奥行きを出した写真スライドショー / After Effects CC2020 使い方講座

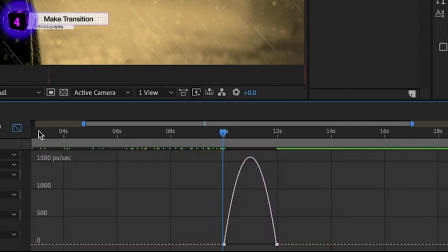イージーイズの設定にしておきますそして速度グラフを開いておいて このグラフの最初のキーフレーム
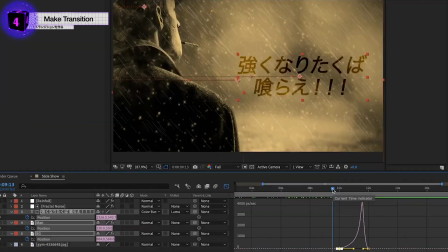でハンドルをドラッグして 後半でスピードが上がるようにしておきましょうかすると最初はゆっくりスライド して後半で加速するようになります
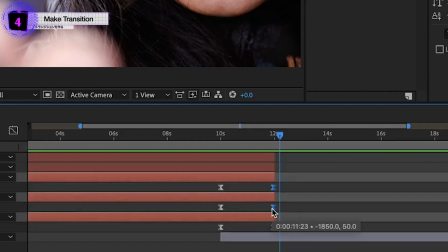この速度をもう少し早めたいので キーフレームの間隔を狭くしてもうちょっと早く動かします
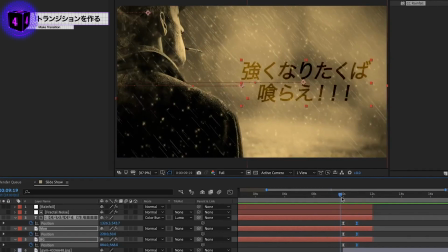レイヤーが分かれているので レイヤーごとにキーフレームの間隔はそれぞれずらしてみます
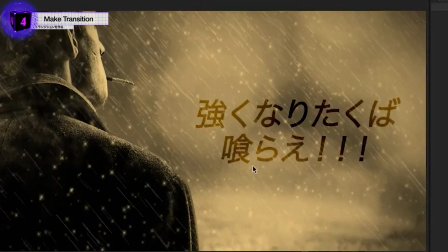こうすることでトランジション の際にパラパラという感じで次のシーン へと移っていきますので通常のスライドよりもちょっと 高度に見せることができます
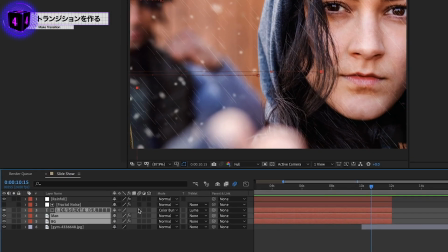さあいい感じに見えますねそしたら最後にこのレイヤーに対して モーションブラーのスイッチを
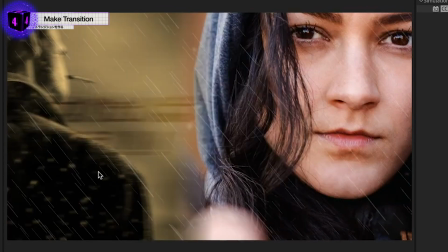押して動きに合わせたブラーを 追加しておきましょうすると切り替わりにインパクト が増えるようになります
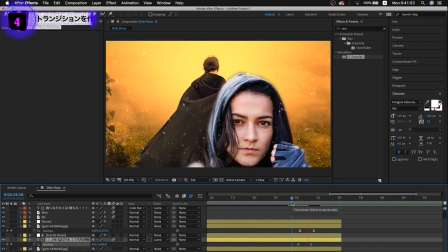あとはこれと同じようなやり方 で2枚目3枚目と作るとオープニングやエンディングで 使える映像や
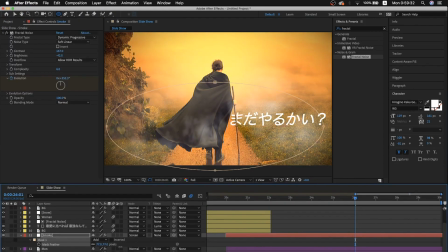見栄えのあるスライドショーが 出来上がりますので是非とも真似してみてくださいパペットピンツールを使った表現 方法など
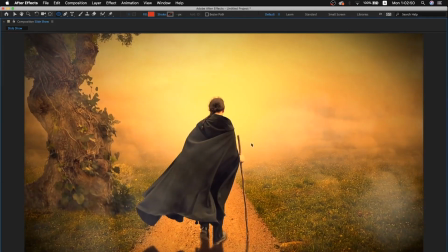詳しいやり方は私のyoutubeチャンネル のどこかにライブ配信したものがあります ので詳しく知りたい人はそれを見ても いいかもしれません
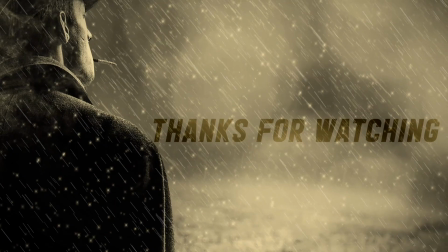さあということで今回の動画は 以上ですここまで見てくださり本当にありがとうございますありがとうございます スキルを身につけ新たな世界へ
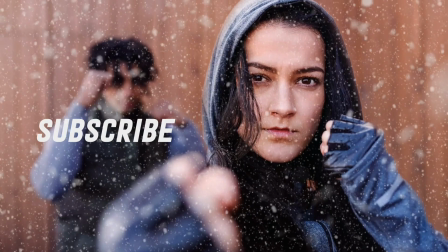挑戦するヒーローとなれ いつか会える日を